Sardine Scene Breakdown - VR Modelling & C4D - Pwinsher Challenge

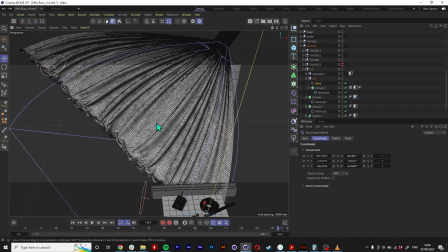Yeah it's just to give that sort of like wavy fabric in the background and I doubled it up,
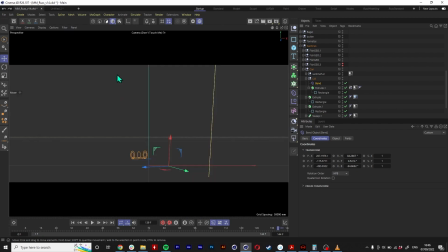stretched it with a bit of a taper or something and to give it that sort of like nice god-raise kind of look.
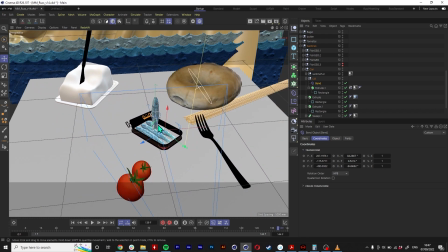So yeah in terms of materials, materials are pretty simple so yeah the main thing to talk about would be the sardine but just to quickly cover everything else,
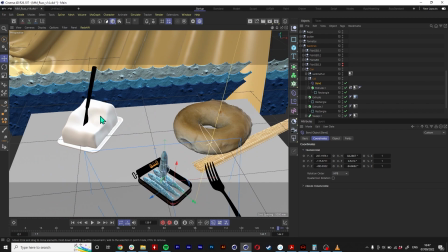butter is just yellow with a bit of subsurface scattering.
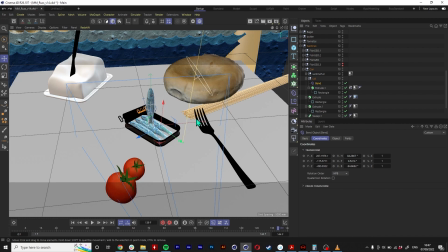Same with the spaghetti which I didn't get as real as I wanted it to look like. spaghetti is actually really glassy but mine's a bit more like a solid with subsurface scattering so it looks a little bit too hard if you look at my final render.
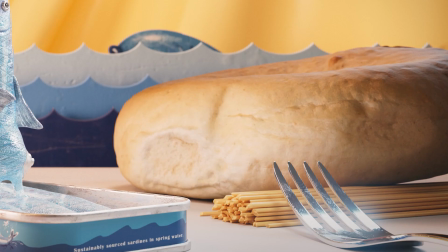Yeah it kind of looks like little yellow cylinders rather than spaghetti. Spaghetti's like actually really transparent.
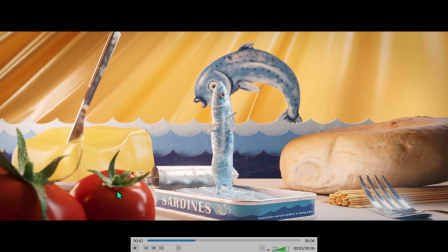Tomatoes came out really well. I used I did actually use the bump maps that came with the assets that came in the asset library but I had to translate it all to redshift and tweak all the reflections and stuff so it was kind of like building it up again from scratch but I had quite a good template
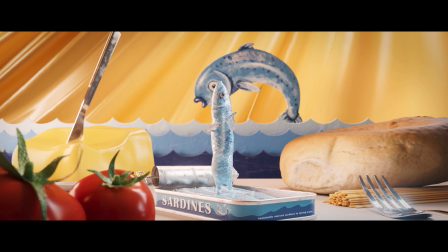to start with. The knife and fork I've got this like amazing fingerprints texture it's so useful for so many things it's great for like glass or
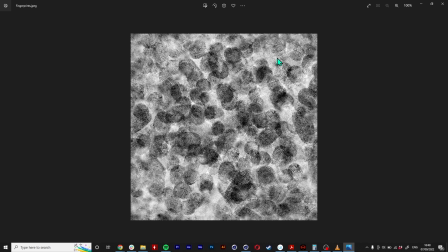reflective surfaces because there's always fingerprints in that kind of stuff like people are handling it especially when if you're doing miniature things and it's also really good if you're doing clay like like if you want something to look like clay like it's been modeled with play-doh or you know
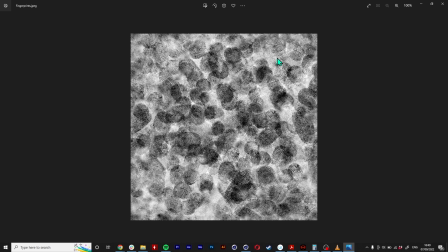you know stop-motion stuff you can just stick it on a material and it looks like someone's been handling it and molding it with fingers.
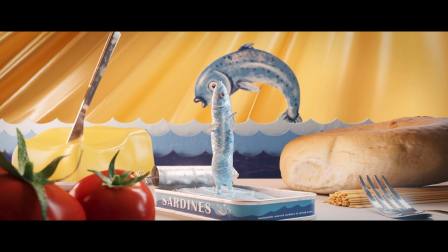One piece of advice for making something look real is just add grunge to it. It will make it feel so much more real. You just attach it to the roughness of the reflection. It's not changing the colour of the object, the object is just reflective material, but the roughness of the reflection is where you want to put your fingerprints
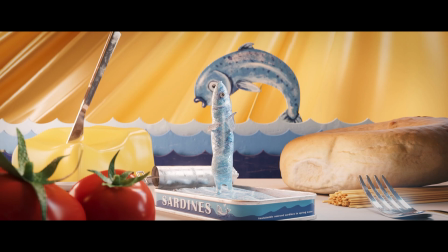because basically where there's a fingerprint you want the reflection to be really blurry.
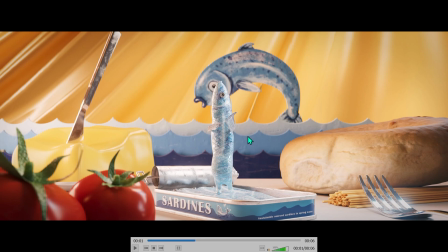Yeah and then there was a few more I think I got from cgtextures.com, you know that free website you can use. There are some like blistered damaged paint textures that I used on these background waves and then I think the background is just sort of reflective yellow.
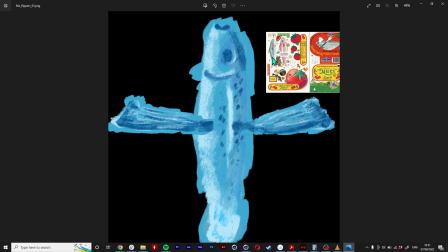It's pretty simple. So painting the fish, I had a reference for the way I wanted it painted which is this really nice, another sardine tin can design. It was just sort of the way it was shaded using these colour pencils and I thought that was really nice. I just wanted to make it feel a little bit more handmade.
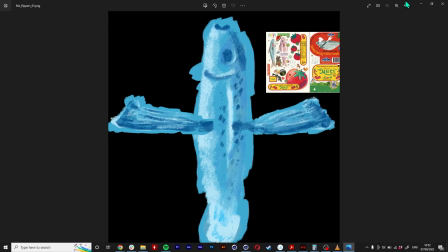So I just painted this in Photoshop and I also painted... so that's the main fish color
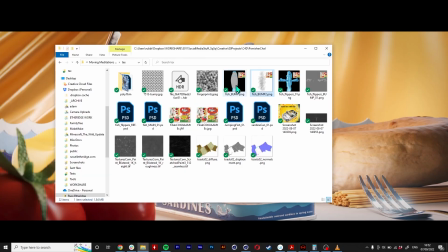so that's like the diffuse color so yeah that's the bump map which I used for the displacement as well I think yeah that's the one for the flippers.
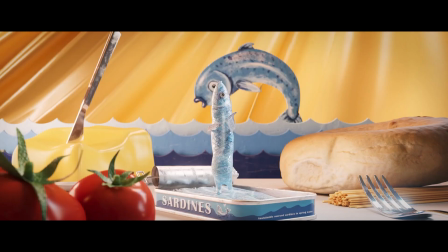Pretty simple and then actually just made it really reflective because I put it on and it looked really nice and hand-painted and then when I accidentally whacked the reflections up really high and actually looked really nice so I quite liked the very reflective look so I kept it and then I would
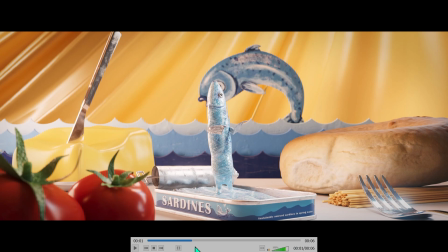just like to point out which someone has actually pointed out on discord that the worst crime in my render is that the character is
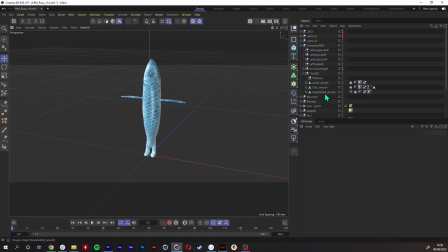just a plain projection and I thought I thought I was gonna get away with it because the fish is symmetrical you know on that along that plane and I
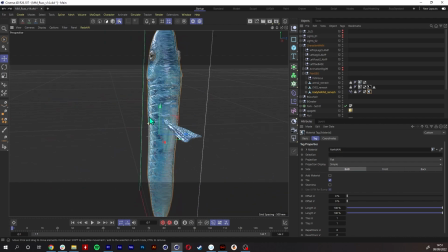worked on it and made it all like perfectly aligned from the front then I worked on all the scene and then when I rendered it I realized that you could
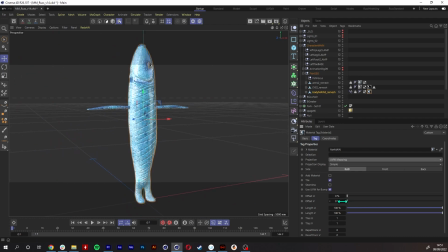actually see the stretching along the side and I just I just didn't have time all the energy to redo the texture it would
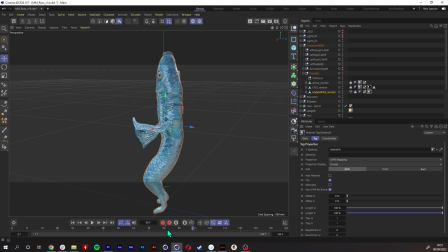mean repainting it because I'd have to after done doing all this work I didn't have to like do a UV unwrap on the character and then go in
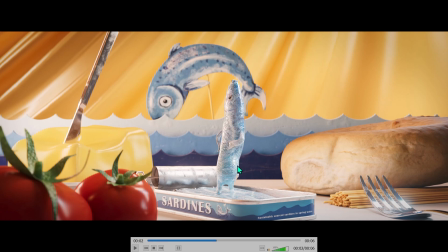and repaint the textures and like make sure that the this side is all painted properly and I just didn't have the energy for it so
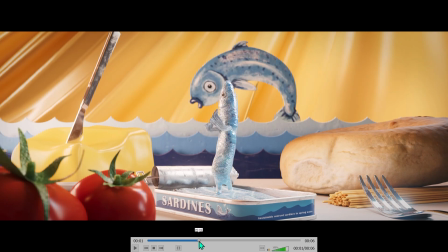I apologize to the CG gods but that is a texture projection right there and then the last thing is
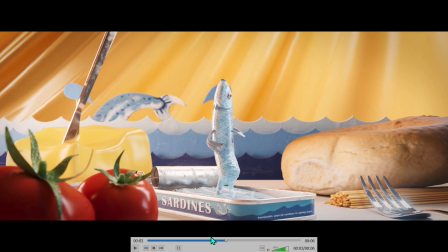maybe I should talk about is this jumping fish in the background which is just painted in Photoshop.
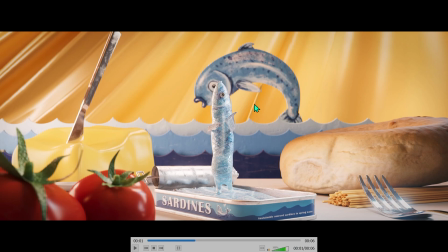I just kind of like drew a painting basically and stuck it on the 2d card in the same sort of style as this and I added some more bump textures on top which is the same as this so it looks like it's been painted on in the same style as the sea but you can't really see because it's a bit out of focus and the texture is sort of breaking it up. It was a last minute addition.